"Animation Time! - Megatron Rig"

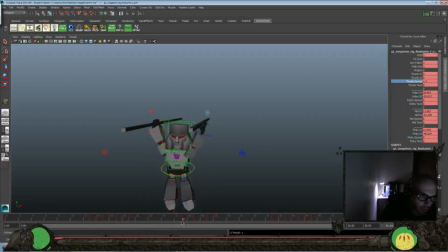3795s
Let's look at the thumb spread here. Go and bring it out that way. Out that way. And bring it back.
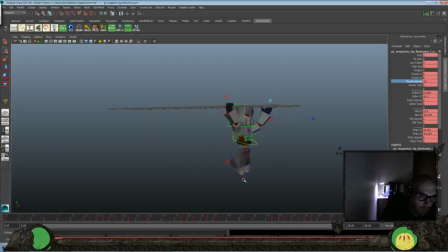Okay, and then let's go ahead and grab these things here
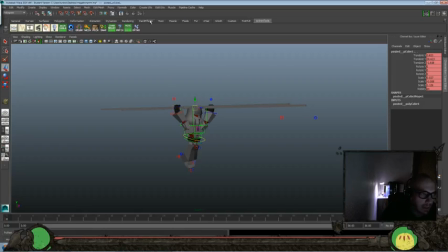3829s
and see if we can't make this a little bit cooler here. Let's assign a new material to both of them. Let's put a Lambert on there.
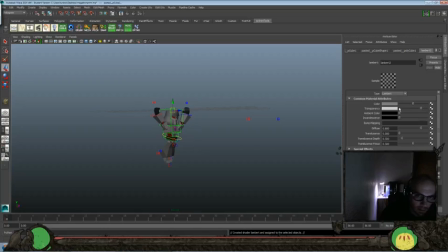3846s
And let's make them a little more transparent here. Now let's change the color to like a red color here. Let's see here.
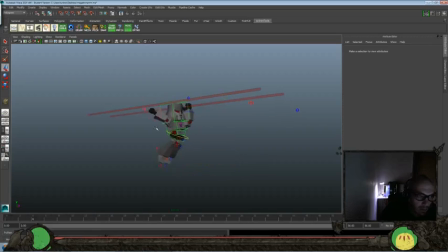And let's stretch them out a little bit more. Maybe kind of like laser beams or something like that.
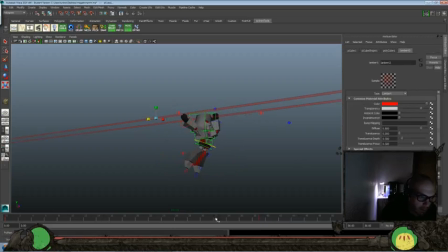Let's see. And then let's grab both of them and let's save our file again one more time before we start messing around too much with this.
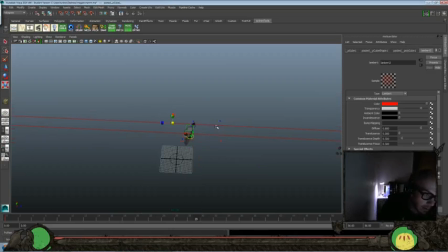3894s
And copy that and paste it. Move them over here. And then copy that again.
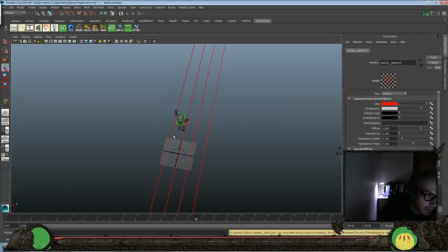3913s
Paste it again. Move that over to the other side, about like that. And then copy that again. Paste that again.
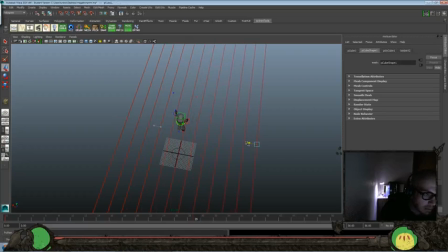3933s
I'll move it to the other side. Make it look like a laser beam field or something that he's passing through. I don't know. Just thought it was more interesting than just having 2 little gray bars there.
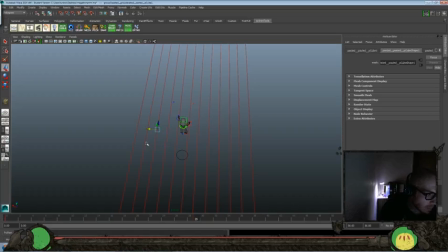3945s
And actually, let's do one more pass on those and put them on the other side there. And it doesn't have to be exact spacing, but kind of going for something a little bit uniform there. And we can do something like that.
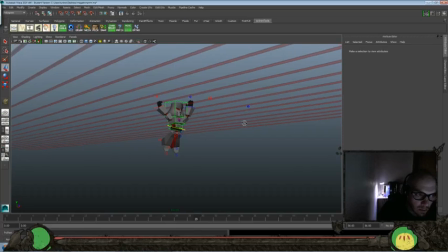Okay, yeah, let's make sure that
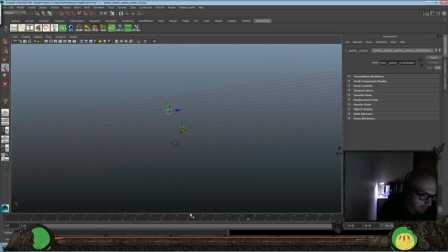3983s
we grab all of these here. We set them there. I'll go ahead and delete that and delete that. So we make sure that they aren't moving through, even though that's kind of cool. And let's turn our curves off. Let's go ahead and look at that now.
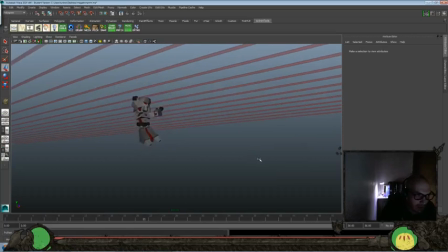4006s
Yeah, just adds a little more intrigue into our shot there. You know what might be cool? Let's go ahead and grab all these again, copy them, and paste them. Grab all of them again, and we'll drop
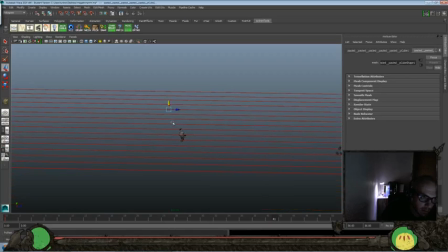go ahead and save our file again so we don't lose it.
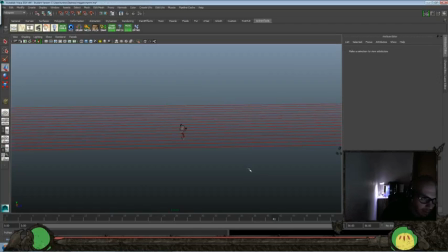4037s
Thinking we could do copy those, paste them, grab them, and let's just do all of them. Okay.
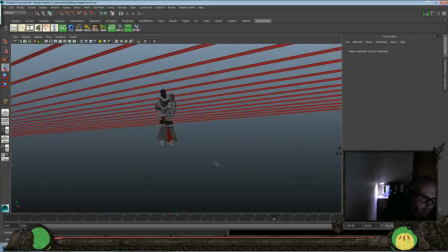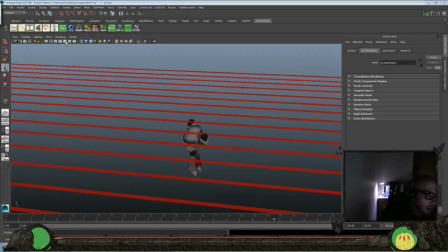4058s
Let's do an outliner here.
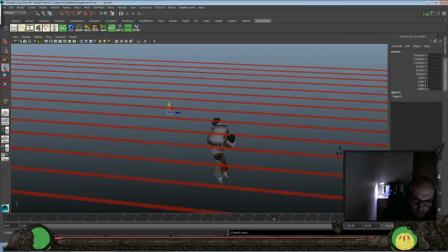Group 6, and then we can just bring, there we go, okay.
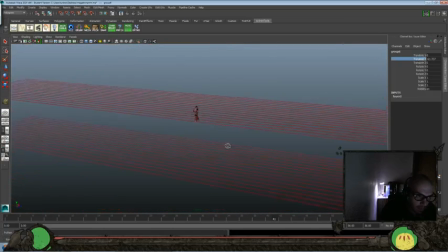I'm gonna put them in like kind of a little bit more peril there. Let's see.
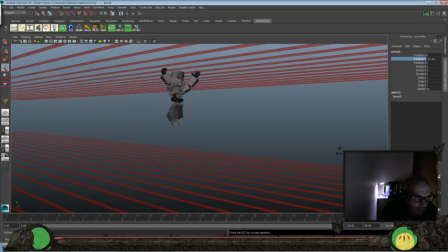And then what if we
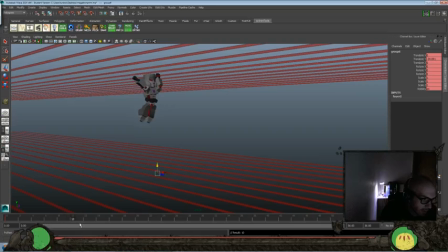4112s
grabbed group 6 and we set a key there, and every 10 frames it would move up, move back.
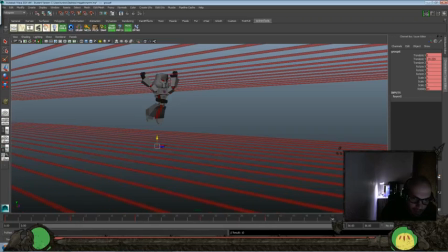4125s
Kind of fluctuate there. I don't know. Might be kind of fun to do. So let's see. It's too fast. Let's go every 15 frames. 30.
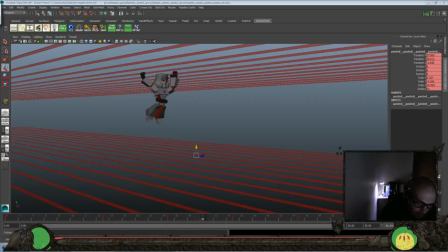4149s
Go 30. Just to add some more adventure to our shot. This one we'll move to 30 frames. So we'll move that back. And we've got 45. And this way we have different timing here too. Go 56.
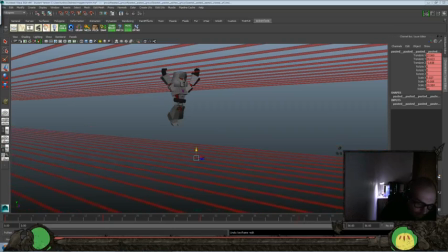4169s
That's fine.
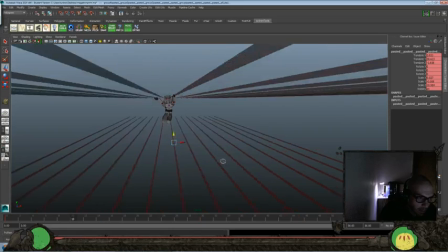4182s
And we could grab the, let's see, everything, and offset it a frame.
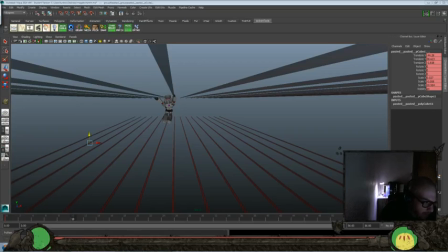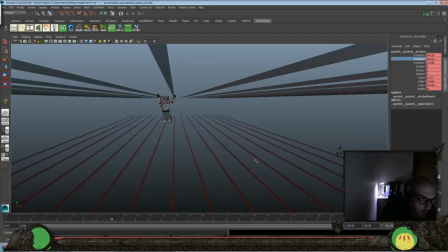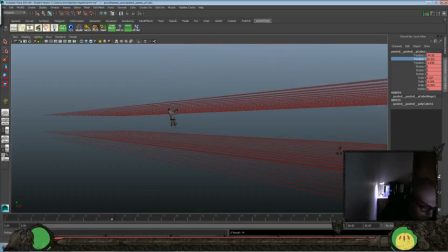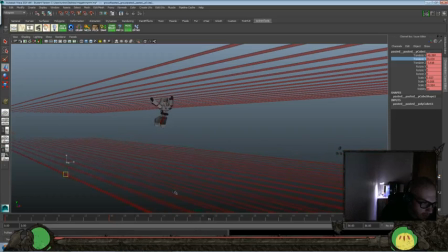So let's see. There we go.
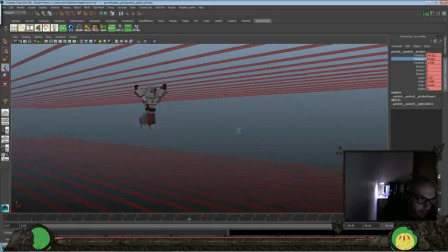And maybe we'll go a little bit lower there.
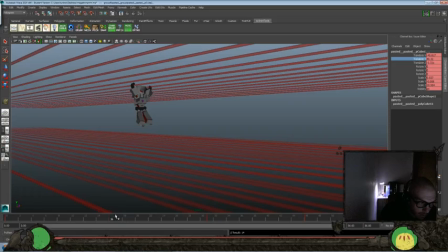A little bit lower there too.
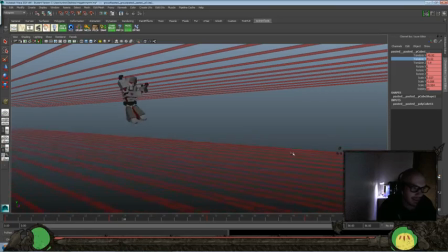4279s
Adds a little bit of peril and dynamism, I guess would be the